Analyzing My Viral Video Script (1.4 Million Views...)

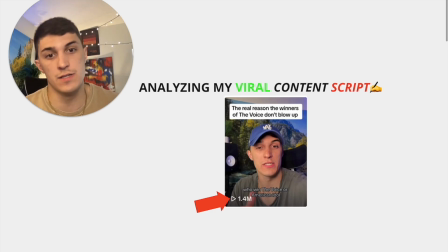Okay, today we're going to be analyzing one of my viral video scripts. The video is currently sitting at 1.4 million views and counting just me and my phone holding it in my hand talking to the camera. So it's very easy to make this style of content for anybody who has a phone and social media and it all comes down to what you're saying,
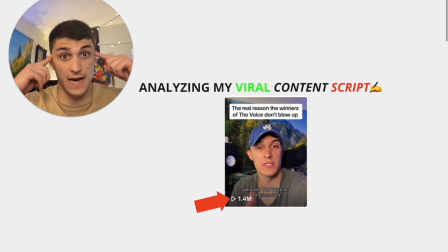how you're saying it and using psychology to tap into that viewer belief mindset and continue to slow drip them information to keep them watching your entire video. This video is an evergreen video. It just did 300,000 more views over the weekend. It's continuing to grow and grow even two months after I posted it.
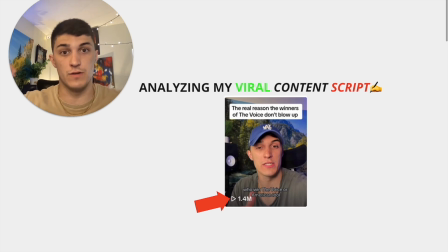So when you create content that resonates to a large audience, that top of funnel content, and you have the right script, you know, it'll continue to churn views for you. And then you can nurture that audience with those high value posts, which we talk about all the time on this channel, if you haven't seen any of the other videos,
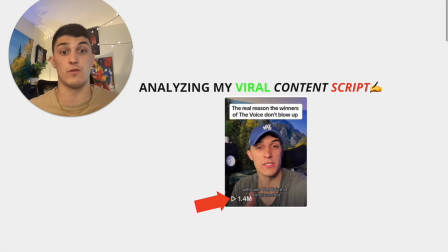but let's dive into the script line by line and dissect why did this work and why did it get so many views and
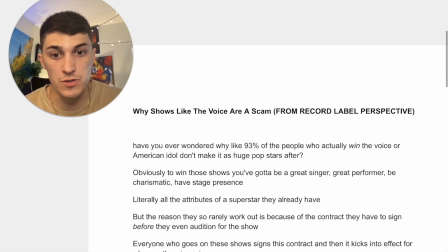why was the comment section so popping on this video right so diving in we've got the script right here we're just going to go line by line and really
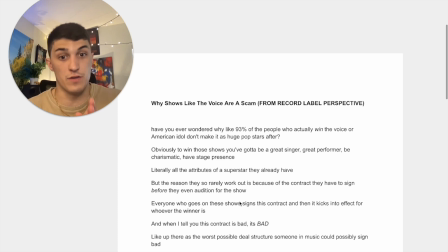dissect every element of this video starting with the hook have you ever wondered why like 93 percent of the people who actually win the voice or american idol don't make it as huge pop stars after so immediately we're posing a question that's directed exactly at the
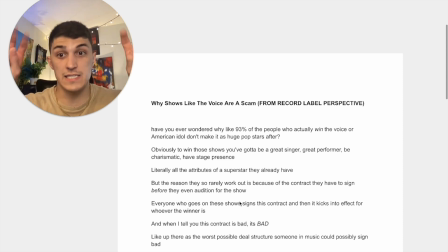viewer with this style of content when you've got your phone and you're on this like facetime kind of call with the viewer it can't be about you it's got to be about them it's got to feel you just picked up the phone because you called them they answered you picked it up and you asked them one-to-one a question
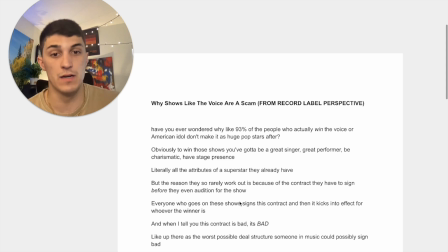have you ever wondered the word you always has to appear if not in the first line of your video if you're talking and you're doing educational content or even really entertainment content anything where you're talking to the camera and you want that viewer to relate to the video or want to
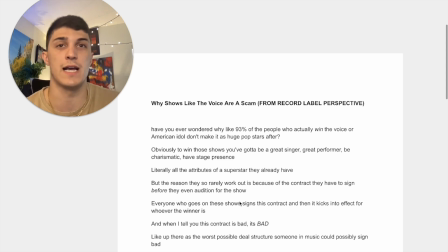learn from what you're speaking about in the video especially with your music content it can't be all II it's got to be boom directed at the viewer have you ever wondered and then right after that we follow it up with a number so here we're talking 93% when you give people finite numbers
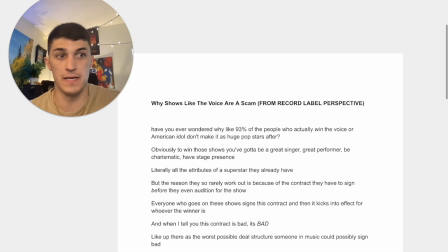just like commercials four out of five dentists recommend this toothpaste or one out of every ten people get into Harvard or you know whatever you want that number to be depending on what your video is about when you can serve people statistics that boom, it gives them exactly the answer that they're looking for.
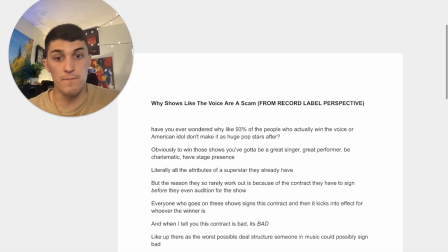Or in this case, we're opening up a question, opening up a loop with a number that's just gonna pique interest a lot more than like using emotional terms. So always use numbers as much as possible. And then as we go into this, we're just gonna further their belief.
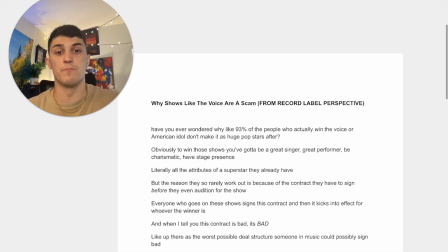So even if they were on the For You page and they had no idea that this video was gonna pop up, this is a broad enough topic to where you've gotta think back to what are some viewer beliefs that are going to resonate across like 99% of the people who who watch the video right so we've opened up the question of have you ever wondered why all these people that win these shows don't become huge pop stars
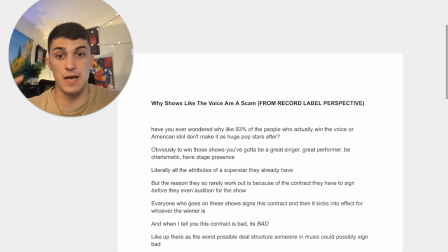after and then we're going to follow it up with furthering the beliefs that we feel the viewer has so in this case I'm like okay what do most people think after they've heard that after that question's been posed to them about why these people don't become huge pop stars after they win this show what are those beliefs that they're going to have so here I'm just furthering those beliefs.
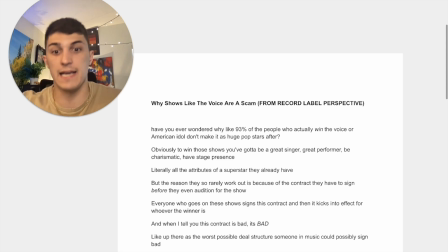Obviously to win those shows, you got to be a great singer, great performer, be charismatic, have stage presence, literally all the attributes of a superstar they already have. So those are the beliefs that I felt the viewer probably has. So let's just get them on our side. Let's make them feel like we're in agreement with the topic of the video by furthering those beliefs for them.
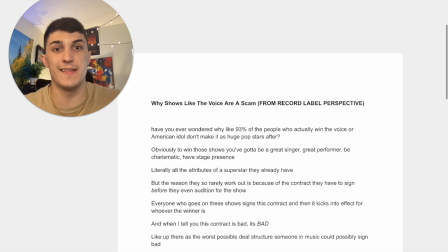And then we're going to open up that question. That's going to keep that engagement with this next line, but, and but is a very very very strong word when it comes to content when you hit them with when you further their belief and then but now that peaks interest because they went from wow this content creator's on my side we have
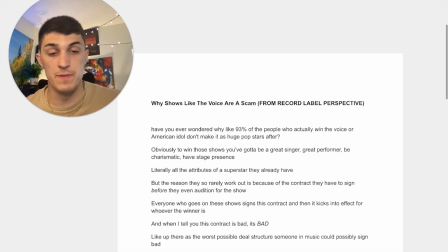the same beliefs but and then that but opens it up to but they know something that i don't know so i'm going to continue to watch the video to see what that is so i give them the reason they so work rarely work out is because of the contract they have to sign before they even audition for the show.
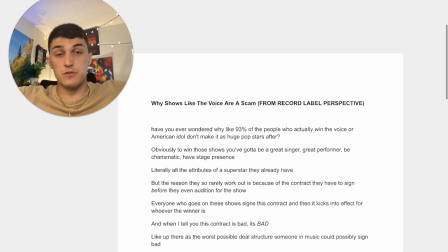So now I've just peaked interest even more because we've opened up this whole new loop, right? We've opened up the whole new loop of the reason why is because of the contract, but we're going to build upon what it is in that contract that doesn't give the result that the viewer clearly establishes their belief.
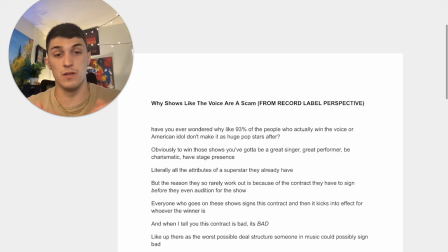And we're going to slow drip that information over the next couple of lines, peaking interest, giving a little bit of the answer,
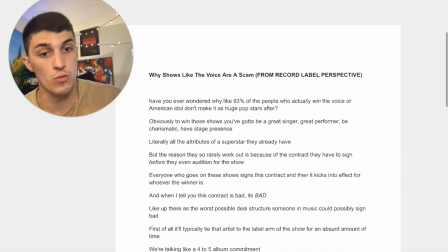pulling back, and then, you know, peaking interest even more right here with everyone who goes on these shows, signs this contract, and then it kicks into effect for whoever the winner is. And when I tell you this contract is bad, it's bad.
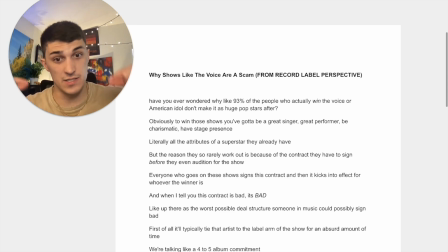So that's where we're, boom, we're doubling down and we're giving the viewer that reason to continue watching because now we've given them a sliver of the information as to why, you know, the answer to that first question we posed, why do the winners don't make it big after? Okay, we've given them the reason why is the contract.
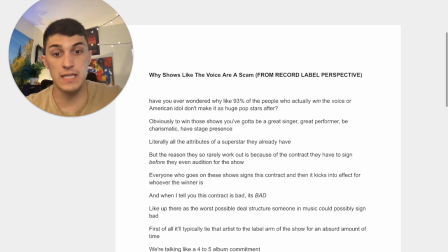So we're giving them a piece of that information, but now we're going to tell them it's really bad, and they're going to have to continue watching to see, well, why is it so bad?
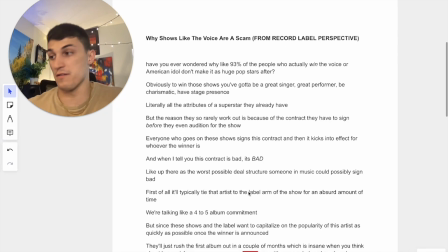And we're just going to, again, further our belief that the viewer now feels that they're on board with, which is, like, up there is the worst possible deal structure someone in music could possibly sign bad. So we're really building this big belief around, okay, this contract is terrible.
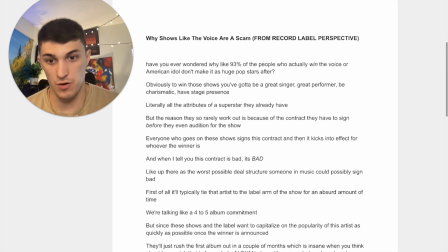It is terrible. Okay, why is it so bad? They're still watching because that interest is continuing to be piqued. First of all, it'll typically tie that artist to the label arm of the show for an absurd amount of time. So see how every time we give an answer, we open it up to another line that's going to support that answer without giving it all away.
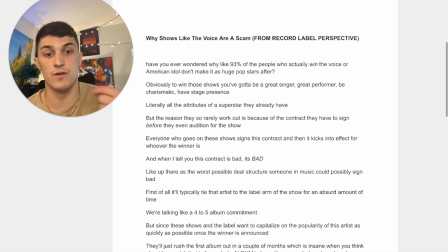So I could have said in this, first of all, it'll typically tie that artist to the label arm of the show for a four to five album commitment. But when we break it up into two lines and we continue to pique interest, it makes the video longer, but it continues that retention in that watch time to then show the algorithm.
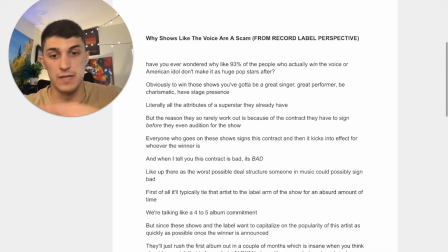This is an interesting video and we'll get into other reasons why the video did well outside of the retention. Cause the watch time on this was insane. It was like, it was like a 63 second video with a 40 second average watch time.
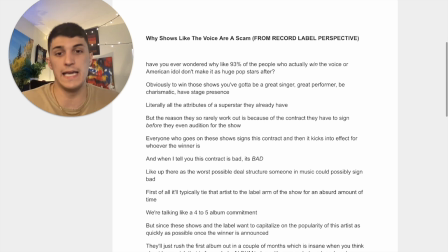And like 38% of the people watch the whole video, which is like insane numbers on the engagement side to, to get a push in the algorithm.
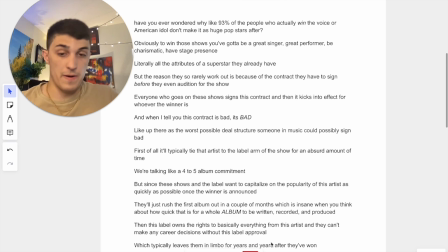And now here we go. We're going to open up another with the but, right? But since these shows and the label want to capitalize on the popularity of this artist as quickly as possible, once the winner is announced, they'll rush the first album out in a couple months, which is insane when you think about how quick that is for a whole album to be written, recorded, and produced.
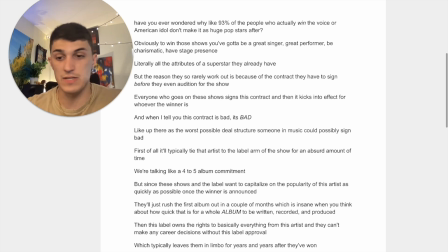So now we're just continuing again to further those beliefs and give them pieces of the answer without giving the whole answer. And then this next line, we're literally going to open up a whole other conversation that's going to get that viewer to start thinking for themselves in terms of like
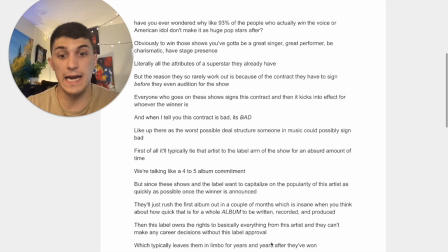the label owns the rights to basically everything from this artist and they can't make any career decisions without this label's approval which typically leaves
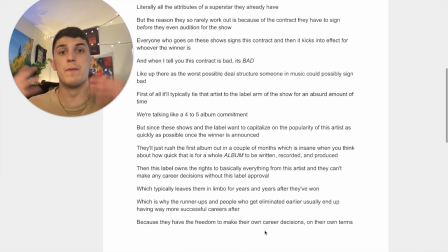them in limbo for years and years after they've won so now we've just opened up their mind and beliefs to this is you know this is the final reason why this contract doesn't work for these artists we've given them all the answers and now we have to pivot right because we have to
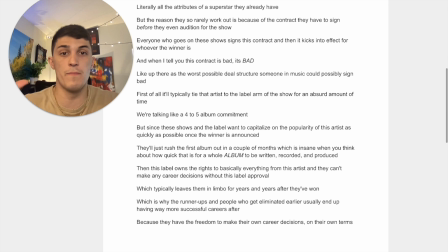get them to feel like they can voice their opinion on this and that's where we open up the comment section, but we do it in a way without begging for comments. So this next line is very important, which is why the runner ups and people who get eliminated earlier usually end up having way more successful careers after.
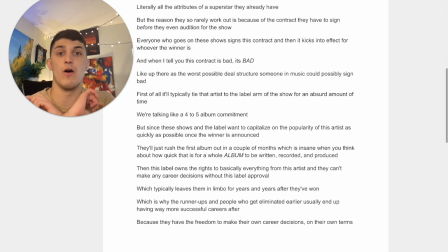And that line right there opened up the whole video comment section to a ton of conversation.